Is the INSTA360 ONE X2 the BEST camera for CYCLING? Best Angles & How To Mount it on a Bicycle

With free shots the only thing that I would be careful about is to try and get them to look natural.
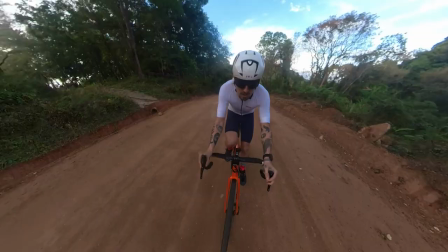[6:58]
So the thing that must be taken care of is to not have like hands in crazy places because that is going to show up but with some angles it is possible to keep a natural position on the bike whilst we're getting some awesome awesome footage that looks like basically someone else is filming
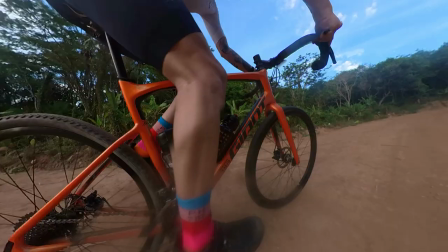[7:12]
us and we can get some outstanding angles but just doing it ourself DIY or die basically another great angle is holding the pole in my hand and pointing it backwards and down and holding the insta this way can get some really really dynamic shots of the pedal stroke.
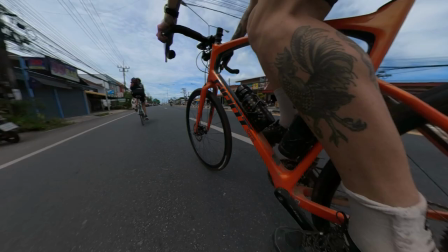[7:28]
With the reframing we can do in post this can get really interesting.
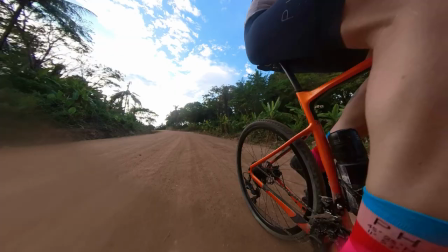[7:31]
We can pan up and pan down or pan to the right and to the left and get some really dynamic and action shots of the pedal stroke.
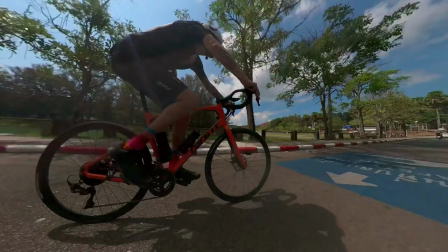[7:38]
One thing that needs to be said is that with this angle we need to be careful because the camera is going to be close to the ground and have to be careful not to hit rocks or to hit things that might be close to our side. Another angle that I actually really like I call it the hobo angle and that is basically just with
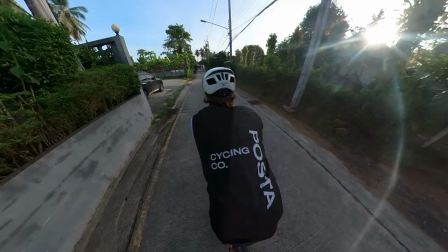[7:51]
the Insta360 pole slumped over one of our shoulders pointing back and to one side. I would keep it to one side so I could get the angle of the rider that has the hand on the handlebars and you can't see that the other arm is not on the handlebars. And this shot is absolutely dope. It's kind of like the video game style mount but it can be done on your own, no mounts needed and can get some very cool shots.
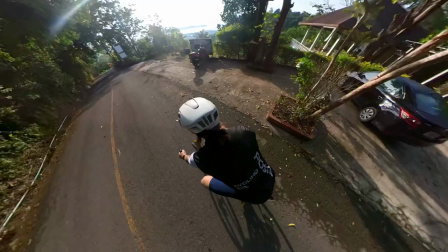[8:12]
I use this mostly when I'm getting to some place, to a new place.
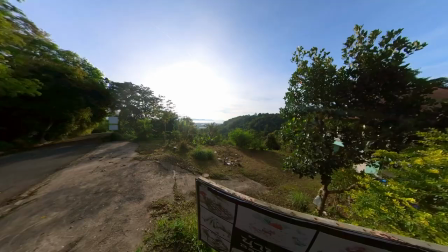[8:15]
So I'll just sling it over my shoulder and I can get a big overview of the road that we're doing, the rider and what we're seeing.
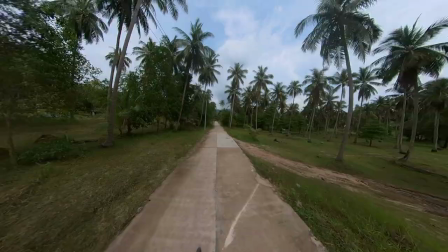[8:21]
This is great for reveal shots when you reach like the end of the climb or the end of the ride to show where we are the drone shot so
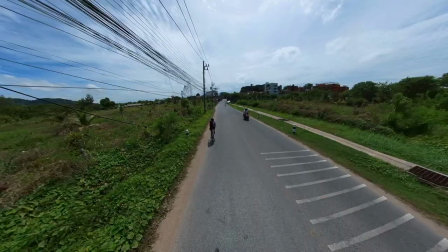[8:28]
basically this shot is extremely simple what you do is extend the pole to the max and put it all the way up this shot is very very cool because it can look like it's a drone flying on the street following the rider in front of you i did some of these shots with
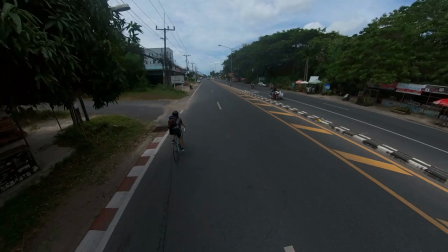[8:43]
brina who was riding in front of me and i'm so stoked on the results i think it can really give an incredible perspective and point of view without having to bring out a drone which is absolutely awesome more time riding less time setting up gadgets and stuff for getting basically the same shot another angle that i tried out is very very simple you basically just extend the pole point it backwards and just put it on the
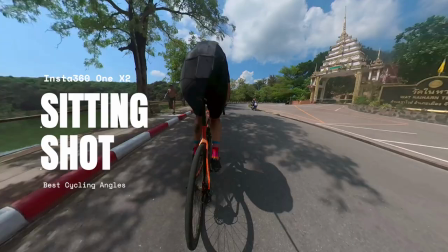[9:04]
saddle and sit on it and this basically means that you are just pedaling and this can also make for some interesting shots the thing that i would say
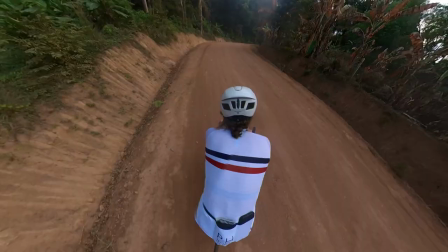[9:11]
is that the insta really shines when it is at chest level because the proportions can get really morphed with the 360 video. So holding it a bit more up usually is a bit better for the proportions of the rider but this one can be like crazy shot it's worth testing out I believe. So those were some of my favorite shots that I can get cycling with the Insta360 ONE X2. I really was blown away by this piece of technology.